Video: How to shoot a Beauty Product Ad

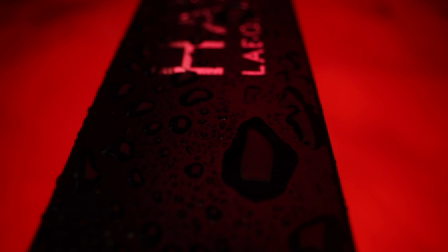three light this is a three light setup so if I just show you this right here we
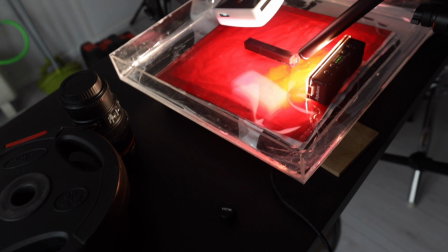have one light let me just turn that off so that light is underneath
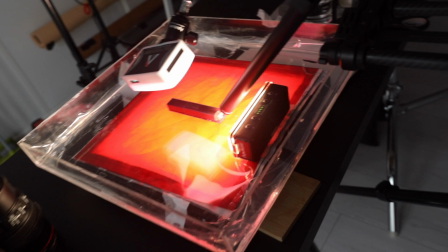it's on the underneath my plexi tray and
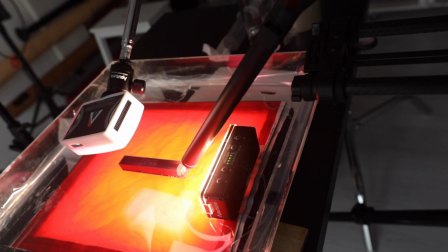we have a couple of layers of diffusion and a red gel under there that's
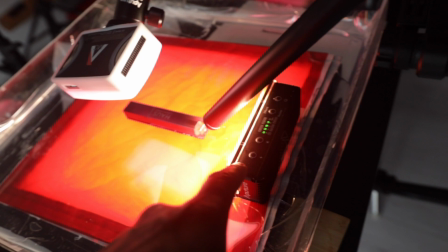why we're getting the red light so over here in the second light this is a
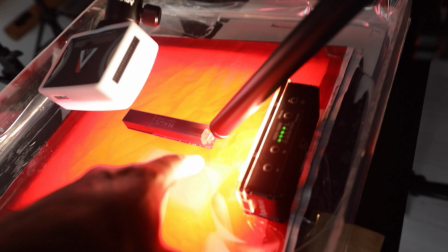waterproof light so it's currently sitting in in the water so that's fine and that's just illuminating
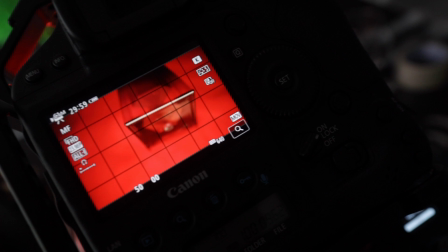let's have a look here if we're gonna focus the air that's just giving you that bit of glow right there without
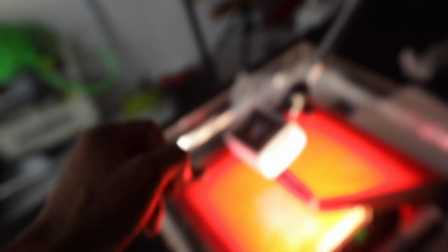that that would be really dark and then at the top this
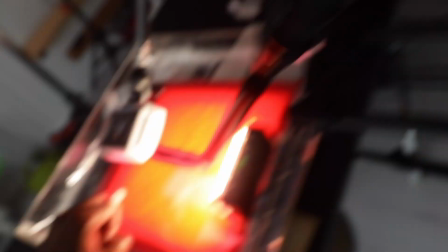is just lighting up the top of this for
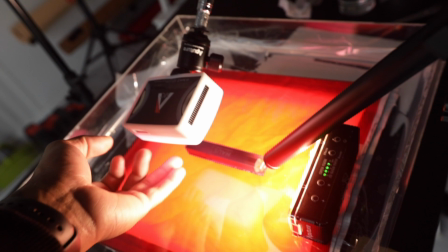the shot so we just lighten up right at the top there and this is a color RGBWW
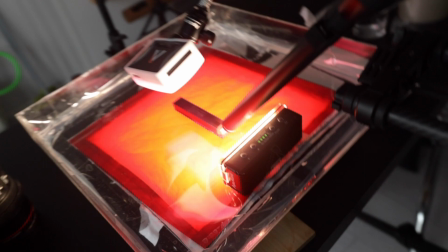so this is a color LED and we have a pink light coming up from that
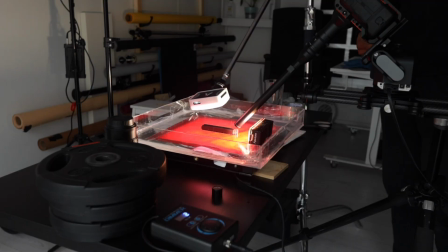one there so moving back for the rest of the setup we have
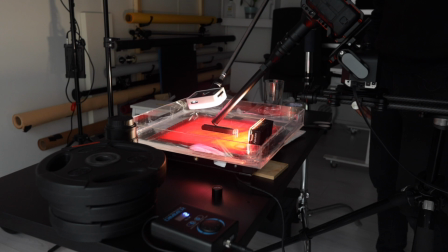the problems so we using the problems on here and that's gonna give us a nice
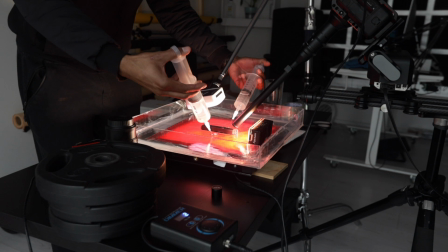wide macro view so that's gonna give us a nice wide-angle
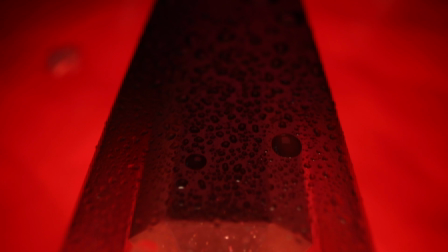macro view as we slide forwards on the slider so we're gonna set up
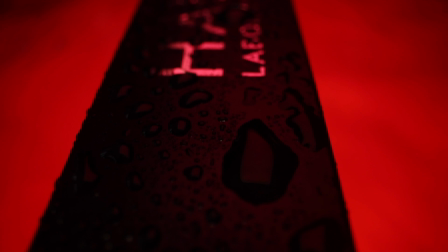the move to slide and then that's gonna capture the shot so for this shot
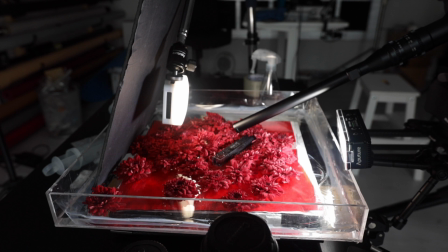we are using the problems and we're actually moving through a landscape we're moving
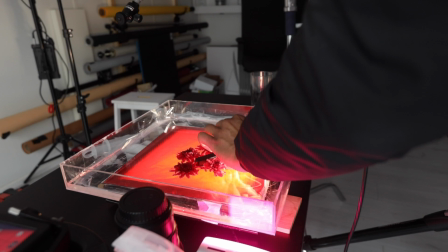through a landscape of flowers and again I'm using the colors
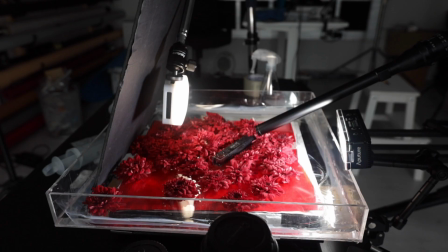of the flower to my advantage for this particular flavor these aren't you know actual
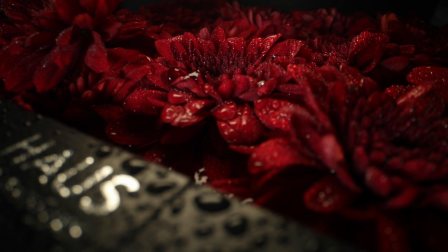ingredients off but the colors are the representation of the color of the product.
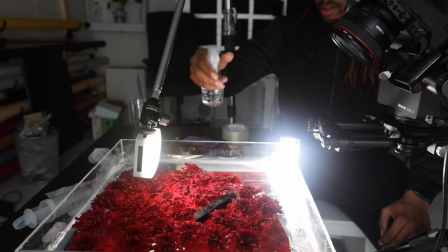On a bed of flowers right here we're in a sea of flowers and we're about to drop this inside at
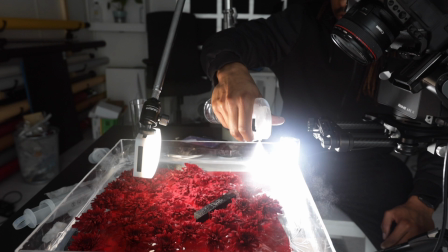120 frames per second but let's just spritz up these flowers a little bit
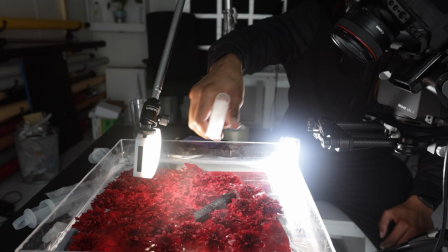a little bit of life into them if you get my drift and then we go from there okay so what I'm going to attempt to do is to emulate the inside of this tube so internally what happens so we have the applicator brush or sponge at the tip of this and inside there is where the actual product is
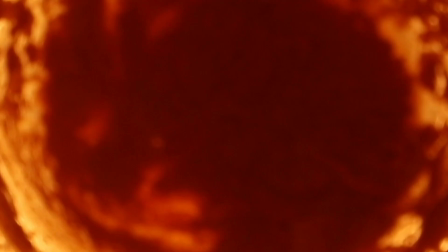so I want to emulate the inside of this bit as the brush comes out so I want to show that motion internally so this is gold this is a gold one it's got a gold glitter
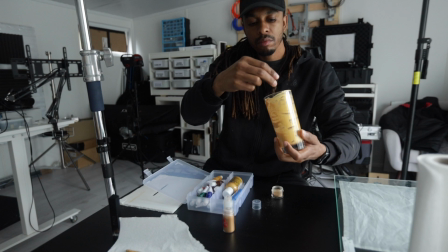effect to it and so what I'm trying to simulate over here is
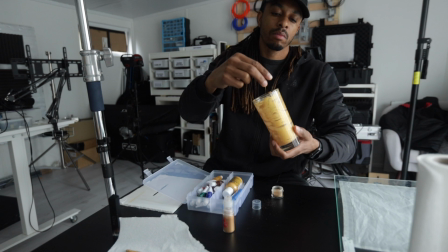the inside of that so I've got a few things that I'm trying here to make up a concoction
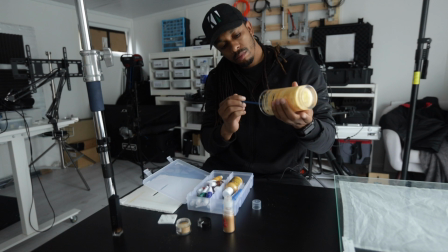and that way the glass is going to be the inner tube
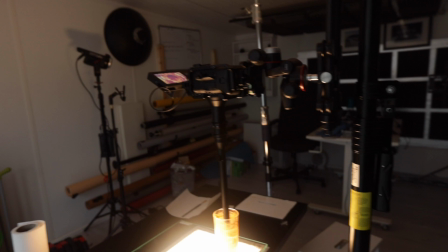for that product okay for this setup what we have lighting
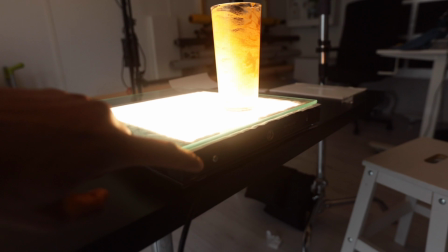wise is one light underneath so we have a LED panel just under
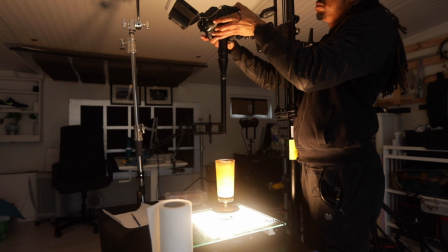here so we have the probe lens it's sitting inside there and then we're gonna use the slider I'm gonna have to do this manually okay so that's a wrap on day two of filming this video so we got quite a lot done within the two days because if you look at it like every shot has to be set up technically wise you know with the equipment and everything and then the product has to be prepped and then you're gonna have a few failed attempts of whatever it is that you're trying to do. Not even failed attempts but just a matter of tweaking. So you do the shot and then you'll be like okay so I need to add a little bit more light in here. I need to move this around a bit. Maybe we can add a bit more spice to this. Whatever the case is and so that one shot becomes you know a little bit longer in the long run. Okay buddy that's enough now mate. You're milking it and you look tired. go and have a rest.